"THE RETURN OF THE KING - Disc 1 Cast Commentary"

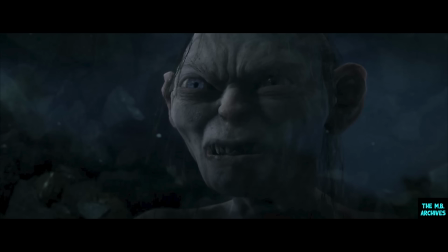1489s
So Gollum becomes the kind of the orchestrator, the one who's holding Sméagol together, and it's like Sméagol becomes the doer through using his own manipulative wiles.
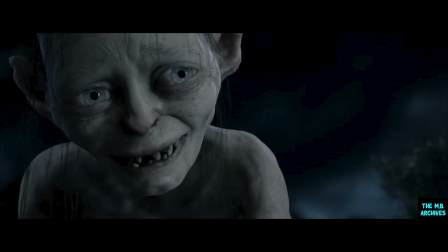1499s
He forgets himself. Sméagol forgets himself, forgets his naive personality for a minute and reveals to Gollum how selfish he is. I always think of him as someone who you work with, who you think's got particularly nasty habits, who's,
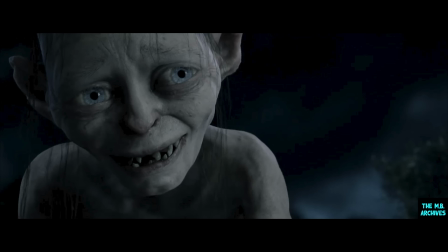1516s
you know, you don't really like, he's a bit creepy in the office, and then they'll do something one day that absolutely breaks your heart, and then you'll think, oh, how have I misunderstood this person? And then they'll do something the next day that you want to kill them, you know. So that's really how I began to think of Gollum, as someone that, I mean, you laugh with him,
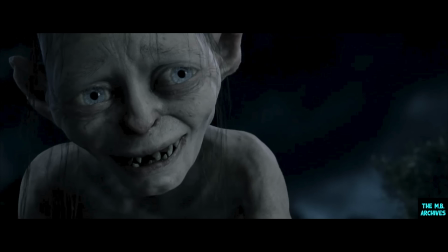1534s
you despise him, you all the time, and I think this is why I keep talking about the writing, really. I think Fran Walsh, who really wrote most of the Gollum scenes on her own, I just think she just did an incredible job on shaping that.
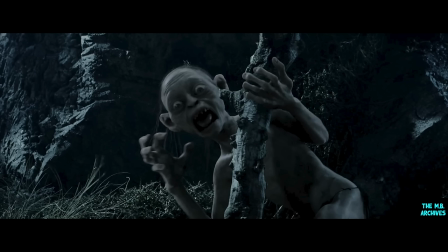1549s
I really enjoy this here. Great. Over the top. That's him overacting again. No, I wasn't. Yes, you were, Precious. I remember how badly of reaction you were that day. Shut up!
We can't do this by ourselves, Sam.
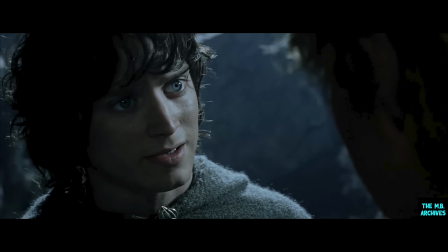1566s
This was a pickup scene, wasn't it?
I need you on my side.
That was added, which I really enjoyed. I think to maintain that connection, especially since it's going to be broken later, I think is really important.
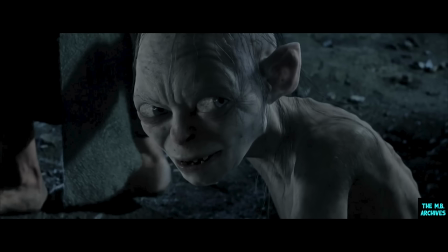1580s Trust me.
And just coming up, you'll see, really for the first time, Gollum showing to Sam that he means business with that look, and that Sam can't do anything about it.
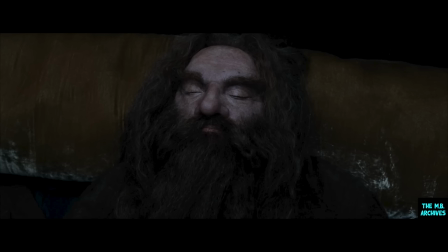1590s Just sleeping it off, Gimli.
I've been asked to talk about dwarvish farts. Of course, it is not true that dwarves ever fart. Elves, on the other hand, it's a little-known fact that they snore and fart all the time.
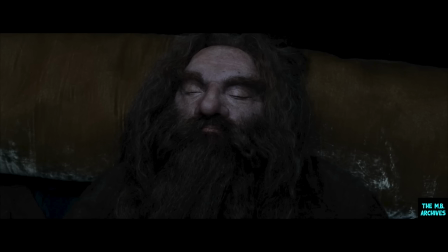It's disgusting. Oh, this is a new scene.
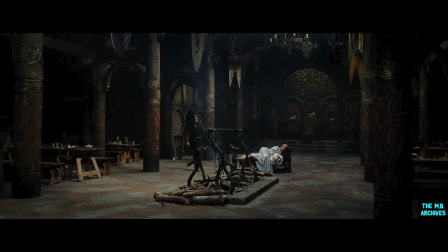1616s
Viggo and Miranda. Where's Miranda? She's asleep. Does she? Yeah.
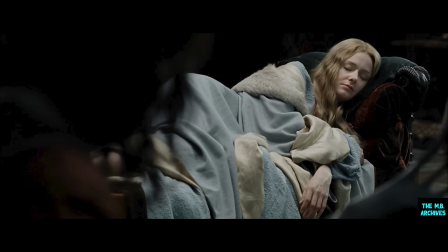1621s
Ah. I'm really glad this scene's back in the extended DVD. I knew that it would go from the movie because it's not imperative to the narrative of the film. Showing the tenderness.
Keep the fire warm.
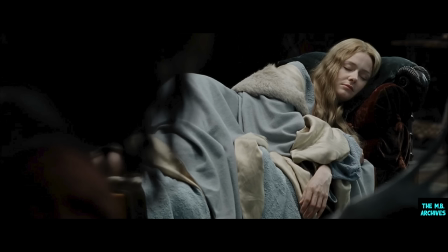1636s
Yeah, just pull it over her toes, because if you leave your extremities out for any more than 35 minutes, you'll have a nightmare.
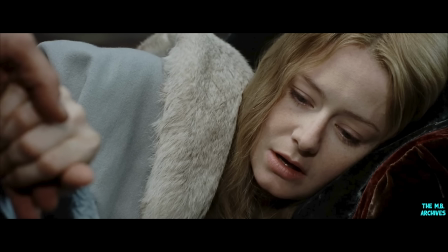1644s What time is it?
The dream that she speaks about is actually in the book. It's Faramir's. But it's such an interesting dream, I think, that she has, and it's sort of the sense of foreboding of what's about to happen.
I dreamed I saw a great wave.
I guess I like it because it's not just about her being in love with him.
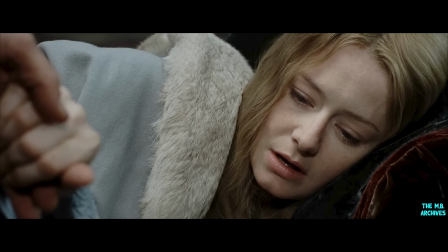1664s
It's about them both being at this point of not knowing whether they will live or die or what will happen to everybody around them. And yeah, it's just a sense of fear of how you're going to be in the future, how you're going to react. Are you going to be able to act or will you be paralyzed, which is sort of her fear.
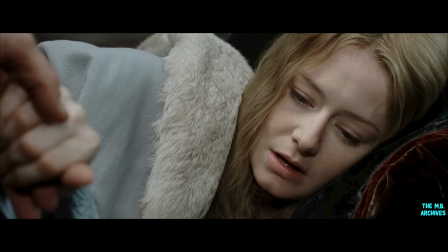1684s
That's a lovely scene. It was a nice scene to shoot, too.
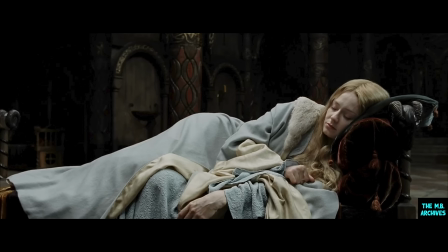1689s
Originally, I think they were going to put me in a chair, and Nyla went, no. She can't sleep in a chair. She has to have a proper chaise lounge or something to sit on so that we can drape the robes properly to make it that kind of image. But there's something so nice and quiet, something quiet and personal between them.
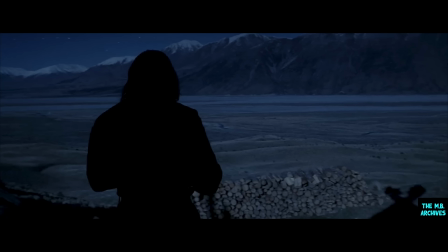1706s
He's just scoping around, seeing if there's anything to do tonight. Any bars open? I bet he's thinking, look, if I was in Hidalgo, I'd race through this desert.
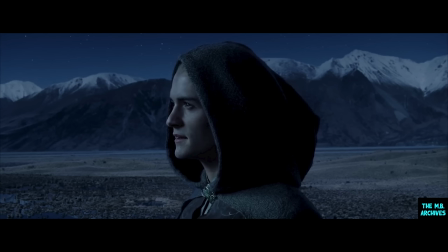1715s
I remember looking out over these plains, and Aragorn comes up to me, and I remember just looking out there, and it was so vast, and it made me feel so small, scanning the horizon,
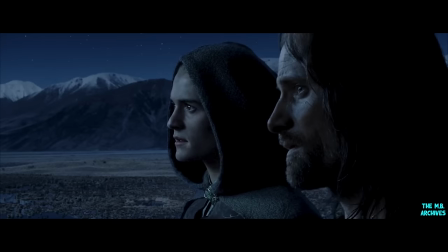1727s
and it kind of really lent itself. It was amazing.
Sleepless malice.
You're about to see me go and have another look at the Palantir. Not before Orlando finishes off his Red Riding Hood impression, though. Yeah.